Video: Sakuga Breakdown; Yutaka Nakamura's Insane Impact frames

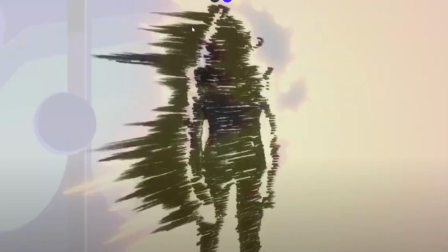[4:27]
and that part that was this part is highlighted a lot, and they do it again over here.
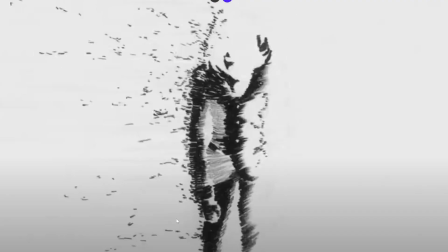[4:34]
So it's a lot of highlighting, choosing specific areas that you want to highlight and going over them multiple times.
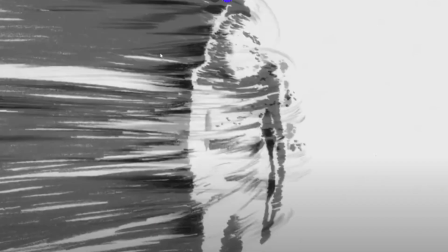[4:40]
So here, that's 1, that's 2 with this huge one, 3, and now 4.
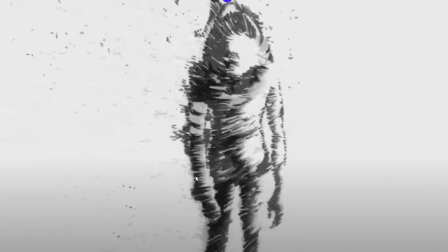[4:48]
And you can see here,
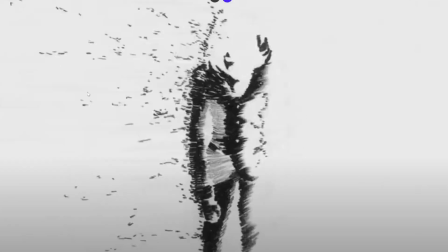[4:51]
this momentum that goes this side is dead by those 2 frames, the wind and the dissipation, I suppose.
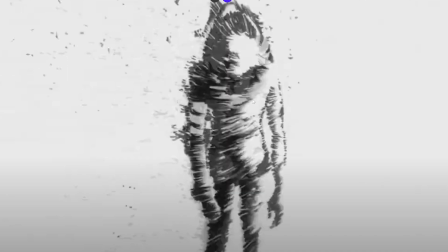[4:59]
And then he starts another one that goes more upwards and outwards, and that's followed up by this, which makes a lot of sense.
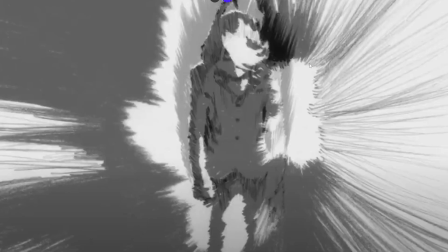[5:08]
It's almost like a prediction.
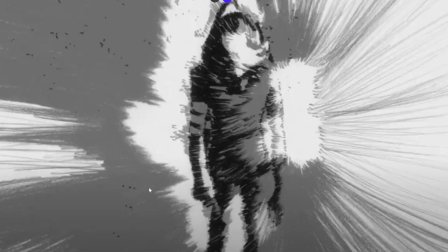[5:13]
like this impact frame, a prediction of what's to come, because he's starting up here and then it's like,
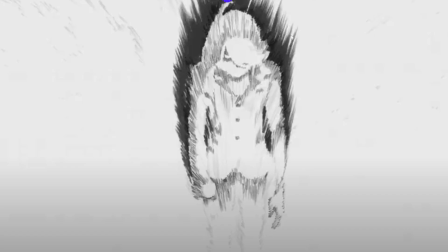[5:18]
okay, it's gonna be like this, and then he continues, he goes back to where he was and just grows.
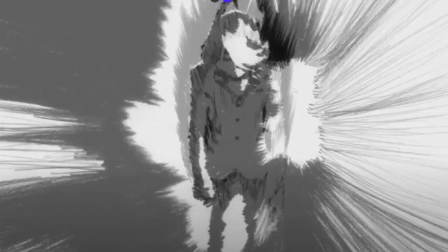[5:26]
Yep. So even there, they're almost like edging us. They're like, whoa, is it coming or no?
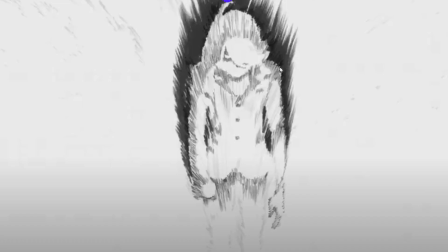[5:34]
It's coming out. But yeah, it's very, very, very interesting.
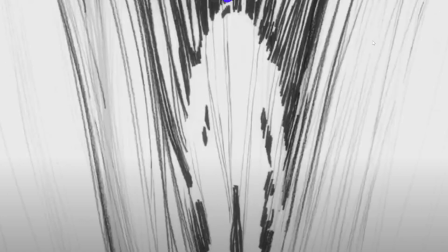[5:42]
Yeah, and you have here, he's finally like pushing it out. That sounds so weird. But you can see like the energy's coming out and it has like a very cool style. It's so expressive.
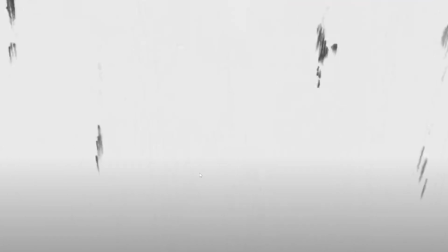[5:59]
But yeah, not much to say for that one.
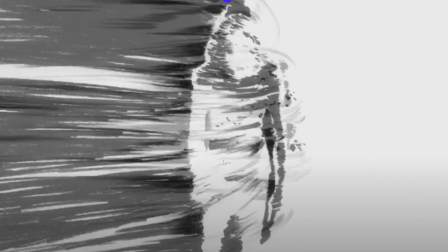[6:05]
It's just an energy blast that comes across and you can see they animate it with the impact frames,
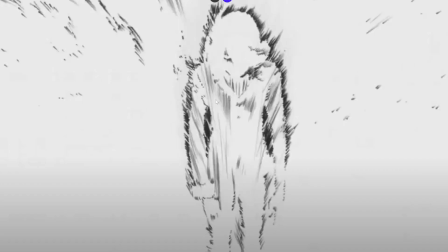[6:11]
and then the second impact that comes out.
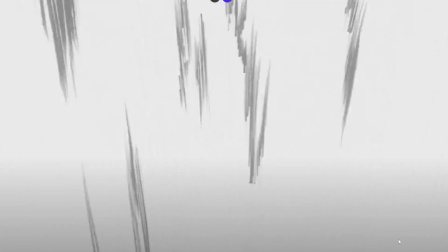[6:18]
Very, very, very cool. And then this one, the One Punch Man.
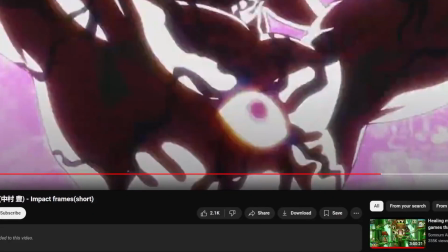[6:26]
This video is by this guy, by the way, Jack, and it's on YouTube.
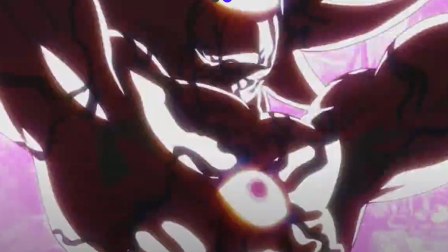[6:31]
It's a bunch of Yutaka Nakamura's work. Feel free to check it out if you want to.
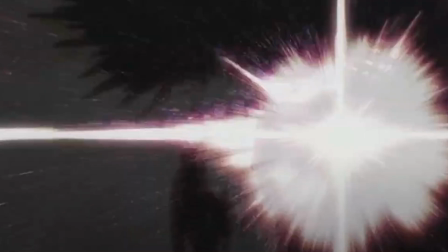[6:39]
But yeah. So this is the shot that we want to see. A lot of impact frame like work is just,
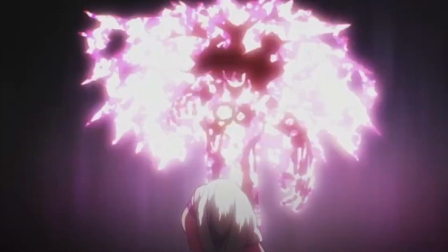[6:46]
it's pretty much just keeping a single frame on screen and just changing the light source like crazy.
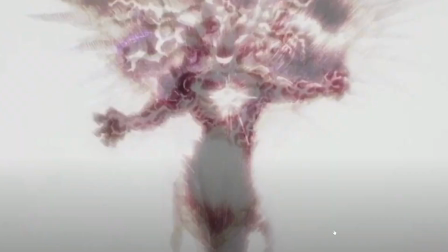[6:54]
And this is what happens with this one. You have this insanely powerful frame. This is such a cool frame. It's like an art piece almost. And he's just gonna be changing like the light sources.
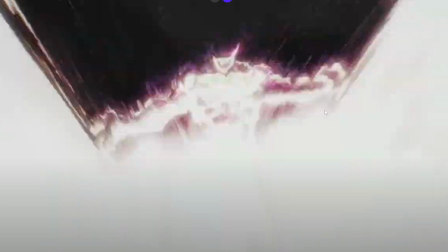[7:08]
So here, like everything is being lit up from underneath, and you can see that huge shadow.
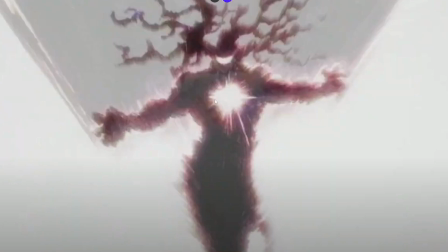[7:16]
And right before, he's like the silhouette,
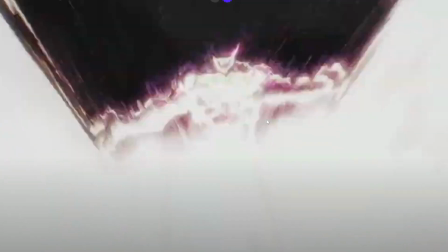[7:23]
which is very cool. You want your frames to like really stand out from each other, and to also like make sense in a way. So you don't want them to just be random. It's almost like you're animating the light source itself.
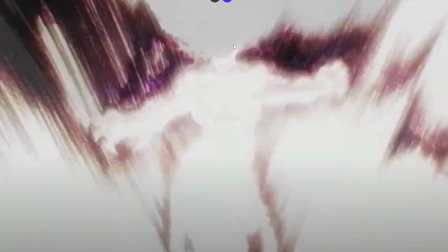[7:36]
So here you can see the light source is moving upwards and that background is dissipating.
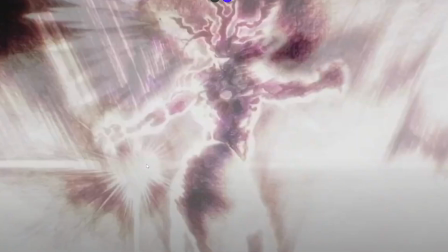[7:44]
And then for like a split second, there's that light source from behind and you can see it reflects on the character as well.
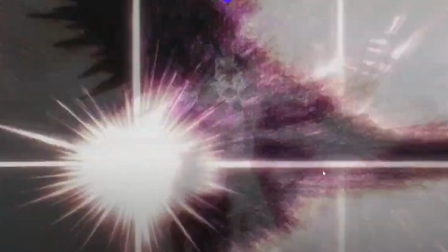[7:56]
And as it's getting super bright, everything else is like darkening. And you have this like amazing composition.
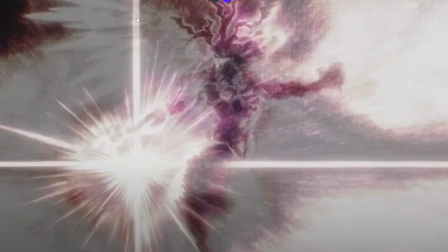[8:02]
It's like so bold to do something like this.
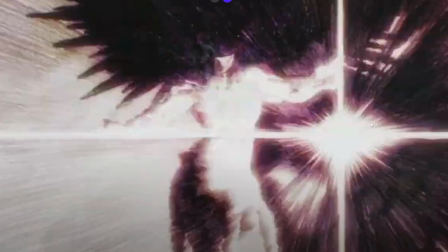[8:08]
And then after doing that, there's another one, and this is completely white just because of that other star that we just had. And then these are like art pieces. It's not even animation anymore. It's just like, this is art.
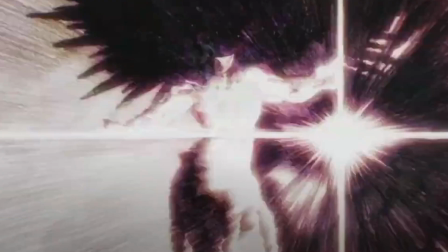[8:23]
But yeah, you can tell the animator spent so long on this. These aren't like just simple frames. They're like really like eye catchers almost. And you have the star growing.